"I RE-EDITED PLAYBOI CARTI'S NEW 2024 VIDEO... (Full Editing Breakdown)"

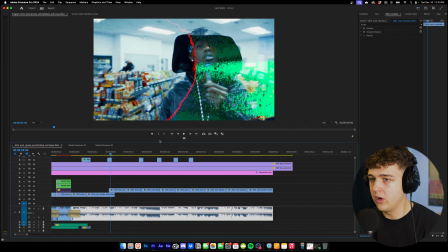(8:15)
We're just going to move it just so it's not covering CARTI'S face. I want his face to be inside of the circle that this is creating here.
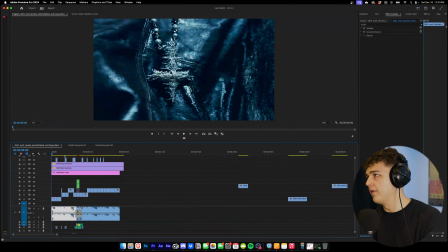(8:20)
Boom. All right, fire. We're going to go ahead and add some Fastmov Effects, which is my favorite part to do for these edits.
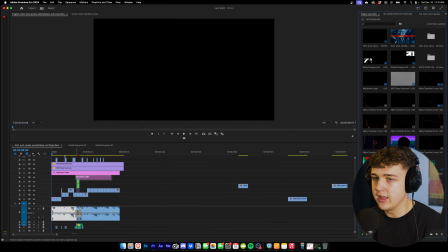(8:28)
To create a new adjustment layer, drag and drop it in. And then we're going to open up my Fastmov Effects bundle.
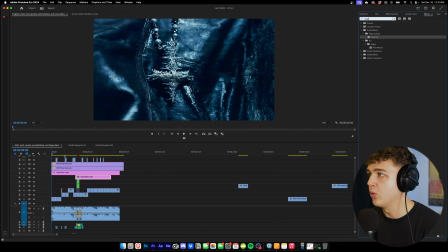(8:33)
If you guys want to check this out, it's linked below, but I want to show you how it works first. So we're going to open up Fastmov Effects bundle. If we open it up, we have the V1, the V2, and the V3. Inside of the V1, there's a bunch of presets. Inside of the V2, there's a bunch more presets, but then inside of the V3, man, whew, I went in, we have a shit ton of presets here.
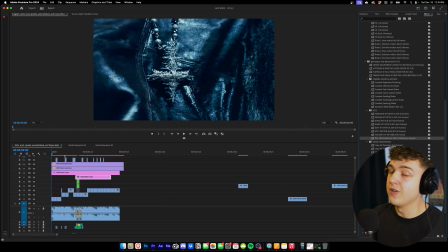(8:48)
I'm mainly going to be using the V3 for this because it is my best one. I spent so much time on it, but the V1 and the V2 have completely different presets, which I also recommend checking out as well. And I sell them in a bundle as well for a way cheaper price. So if you want to check that out, go ahead and do that. Now, besides each one, it says the amount of frames that it needs to be.
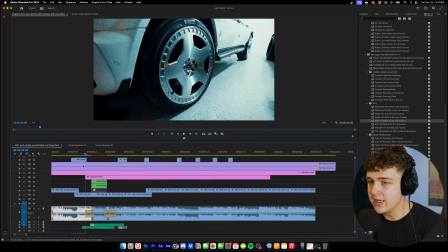(9:03)
And what this basically means is when you have your adjustment layer, you can use your arrow keys and count the amount of frames. So let's say the soft hit with flash, it says 4 to 6 frames.
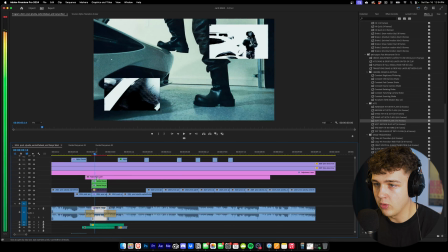(9:10)
We're going to count 6 frames. 1, 2, 3, 4, 5, 6. And then we're going to cut it. And we're going to duplicate a couple of these just because we're going to be doing it a few times. And we're going to put it in between our clip transitioning just like this. And let's drag and drop that soft hit with flash in here.
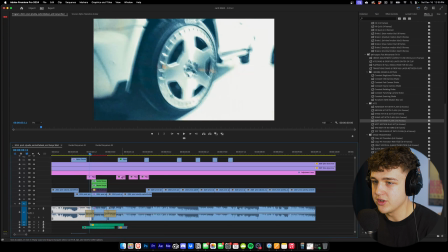(9:24)
You guys can see, boom, super clean transition just like that. We're going to duplicate that and have it come out from there as well.
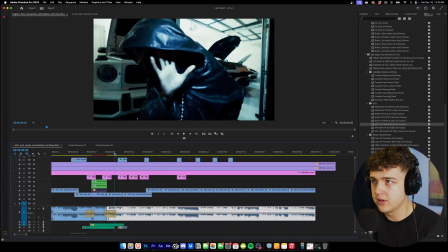(9:33)
You guys can also add these behind the transitions. I think it adds a lot more of oomph to them.
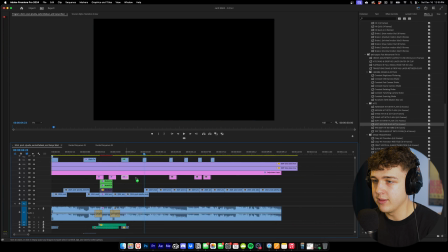(9:39)
So I really like this soft hit with flash. So I'm going to go ahead and add it behind each one of these film burn transitions.
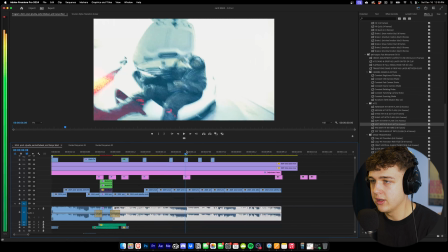(9:45)
Maybe not the ones that have just the single cutouts, for all the ones that actually have transitions.
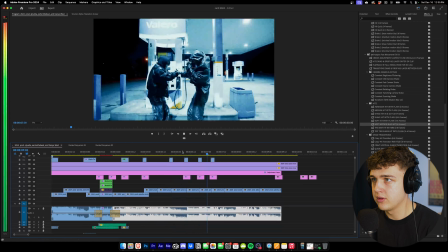(9:51)
You guys could see just how gas that is paired with it.
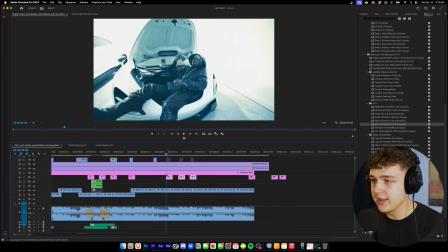(9:57)
We turn these effects off, the film burns and the hits, and then turn them on.
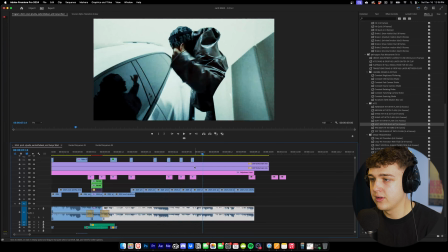(10:04)
You guys can see it just adds so much more momentum to it. So I'm just gonna go ahead and add a couple more of these throughout.
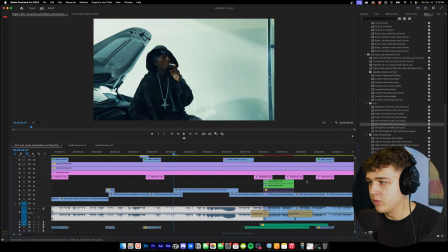(10:15)
Now, this clip here, transitioning to Carti smoking a cigarette, is like literally just the hero shot of the video.
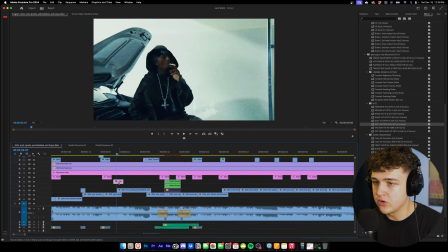(10:20)
So I really think this needs a really good transition. We're going to go into the wipes here.
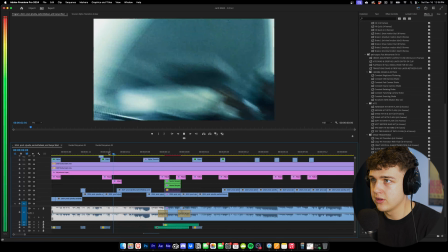(10:25)
I'm going to do the fast wipe up with flash. Let's see how this looks. That looks all right there.
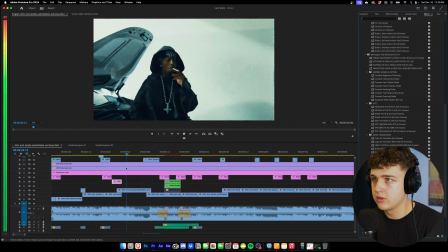(10:30)
Let's try the hard wipe with flash. That looks fire.
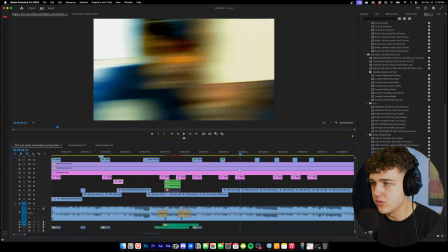(10:35)
And let's drag and drop that exact one over here as well. And why not use it over here as well?
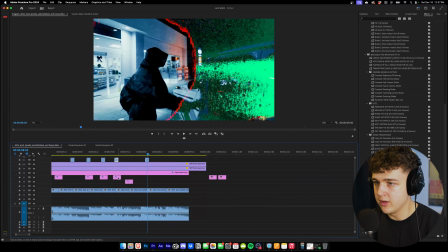(10:42)
And let's drag and drop these burns. I don't really like the way that this one looks here.
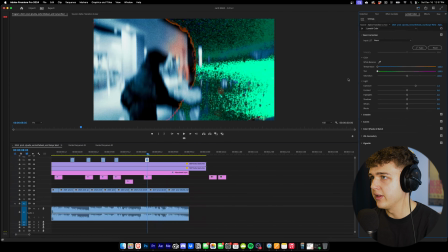(10:46)
So like I said, guys, you guys can go into lumetri color and completely change it to your liking. You can switch the colors of it.
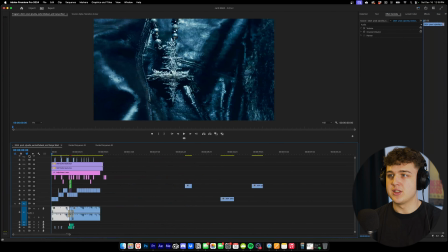(10:51)
Now let's see what we got so far, guys.
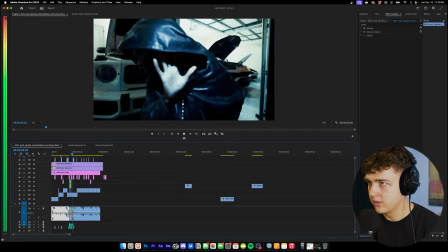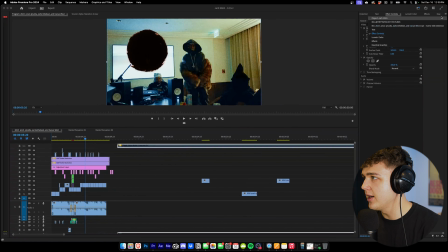(11:00)
I think the important thing to tackle now is the sound design. We're going to drag and drop my tinytapes, whooshes, and risers pack in here.
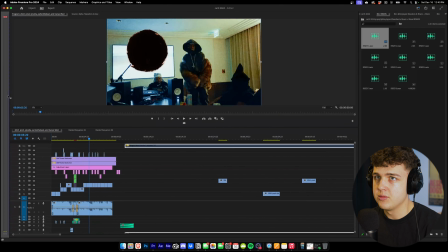(11:06)
I use this for every single one of my music videos. I'm going to go ahead and move my timeline around a little bit.
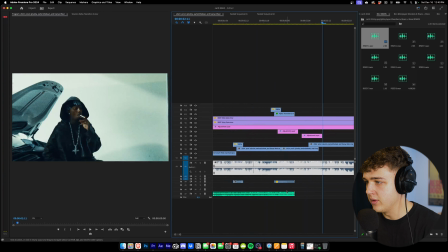(11:11)
I think when it goes to the shot, if I'm smoking the cigarette, we should definitely have the riser. And you got to pair the riser with the whoosh. If you guys have been watching my channel, know this. We're going to go and put on whoosh 18, which is my favorite one here.
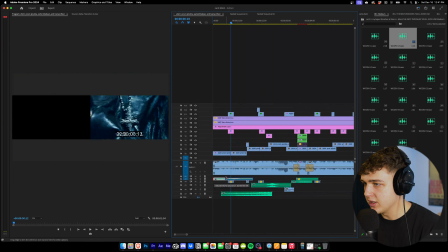(11:29)
And we're going to add a whoosh for in between each one of these transitions here. And of course, I think we're going to have to go ahead and turn them down a little bit because they are a little bit loud.
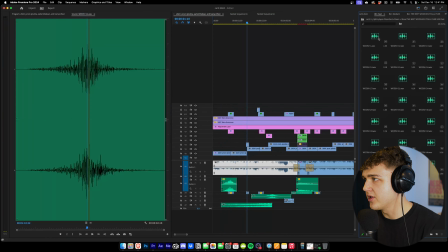(11:37)
Let's do -6 on it. And for the faster ones, let's go into some fast whooshes. Let's try that one there. Let's bring it below everything. I like this one because it kind of has a little bit of a riser to it before the clip hits.
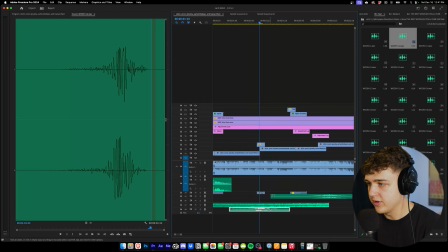(11:47)
Let's put that there.
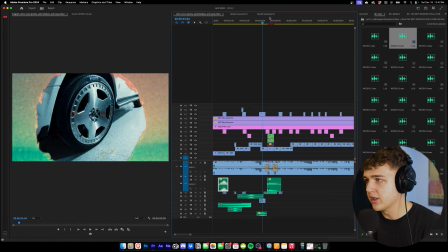(11:52)
And I'm sorry, guys. I'm literally just going to spam this one whoosh here because it's my favorite. Let's use this one here as well because I feel like this one is fire too.
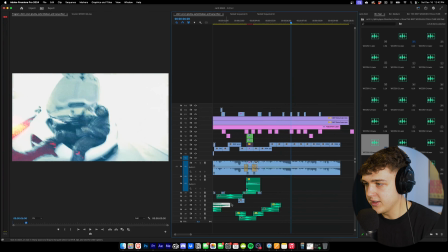(12:00)
This one definitely needs a heavy hitter. And let's add the riser back in here and put this whoosh with it.
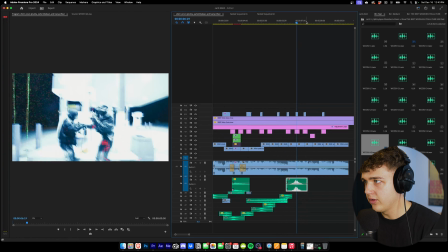(12:07)
Go and spread a few more of these. And let's play this through and see what it sounds like.
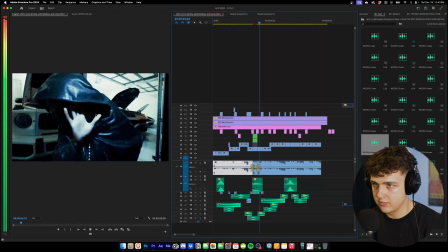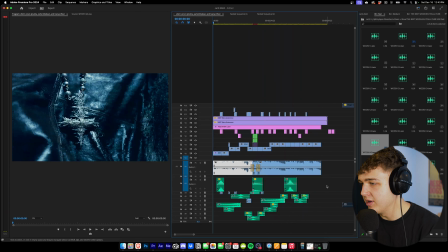(12:20)
I think that looks gas. We could maybe turn the sound design down a little bit.
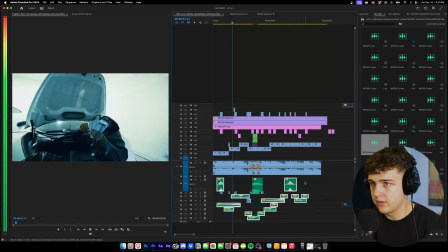(12:24)
Go ahead and turn them down like -5. All right, now I'm going to put you guys on to my secret sauce.
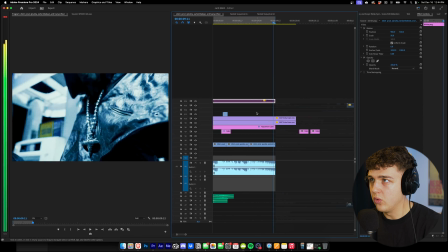(12:32)
We're going to hit I, go to the very end of the video. And what we're going to do is we're going to go ahead and turn off the grain here.
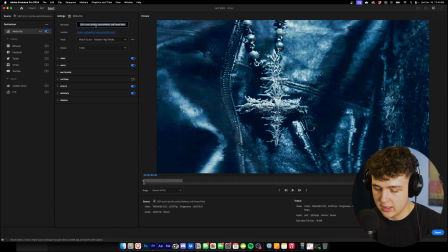(12:38)
We're going to render it just with everything we have except the grain, except the border. And we're going to call this to dehancer. Make sure you guys render this as a QuickTime, and we're going to render it as high quality. And we're going to hit export here.
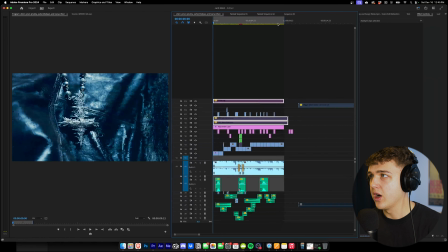(12:51)
We're going to drag and drop that 2D dehancer back in. We're going to copy all of these, paste them in there, turn them back on.
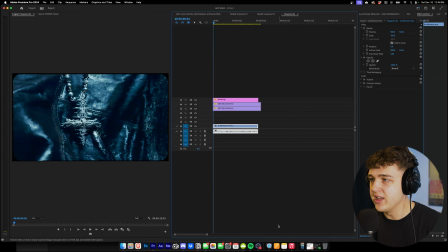(12:57)
Boom, you guys can see we have the exact same look. But the reason why we did this is because we're going to apply dehancer to the entire video.
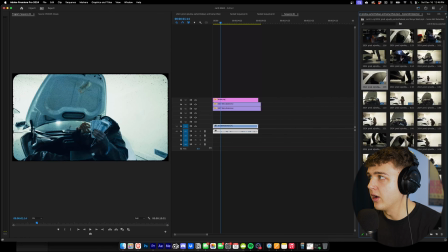(13:02)
I just think it looks a lot cleaner if you do it this way, in my opinion. The halation looks way nicer, especially if you do it on clips like this.
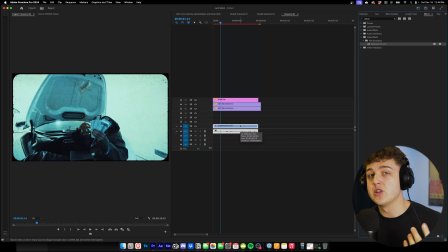(13:08)
So we're going to drag and drop Dehancer Pro on here. If you guys want to check this out in the description, I'll have it linked below. You guys can save some money on it using my code. Now we're going to go and turn off the film and just go through each one. And if one is on, turn it off. Print, we do not want the print. We do not want the film grain. We have our own film grain. Now the ones we want to turn on is halation and bloom.
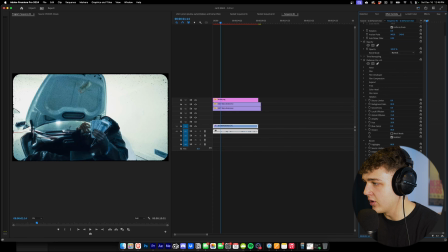(13:24)
We're going to keep those ones open, but everything else, we're just going to open them and see if they're on and then turn them off. Auto zoom off, color, output.
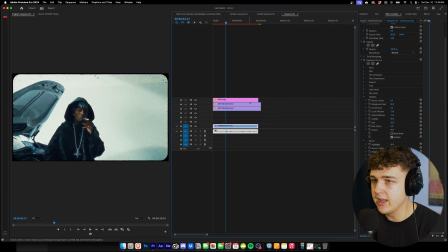(13:31)
I think we're good. So anyways, I don't know if you guys saw what this did, but if we make this full screen, we turn the bloom on and off, it adds an extra little bit of glow to him.
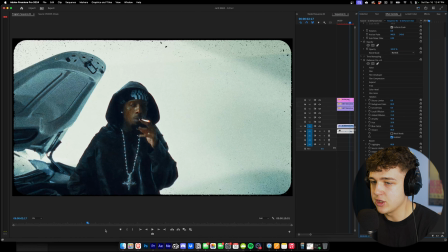(13:39)
And then with the halation, it adds those red accents / borders. Let me see if I can find a better scene. I think this chain will be good for the halation.
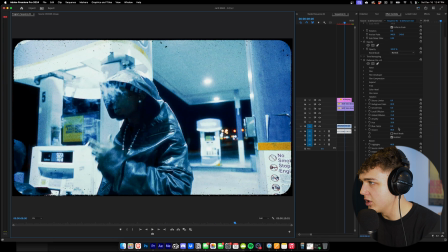(13:47)
You guys see the halation on these a lot. So we're going to go ahead and turn the halation up here. I'm just going to go into local diffusion, change that to 22, global 22. See how this looks.
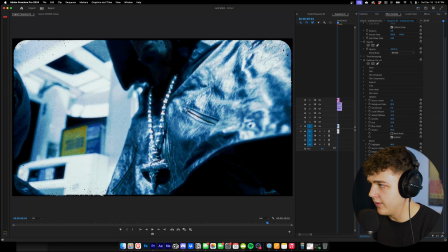(14:00)
I think that's fire. And then inside of the bloom, we're going to amplify that to 100 and see how that looks.
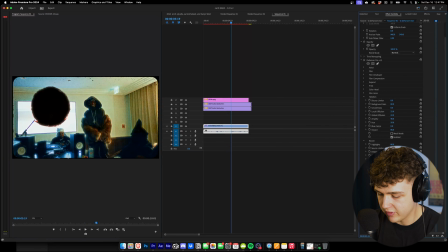(14:06)
Might be a little bit too much. Let's go and bring that amplify down to like 70 and we'll turn it on and off just to see. Yeah, I think that's fine.
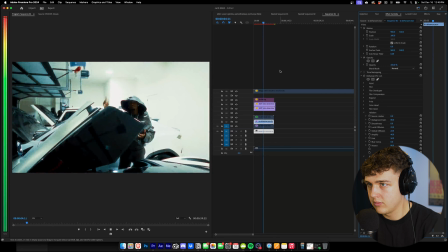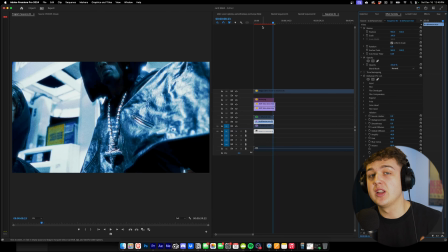(14:20)
I think we snapped on this shit, guys. If you guys like this video, leave a like and subscribe because I'm going to be making a lot more content like this. If you want to grab any of the editing packs below, I highly recommend checking them out.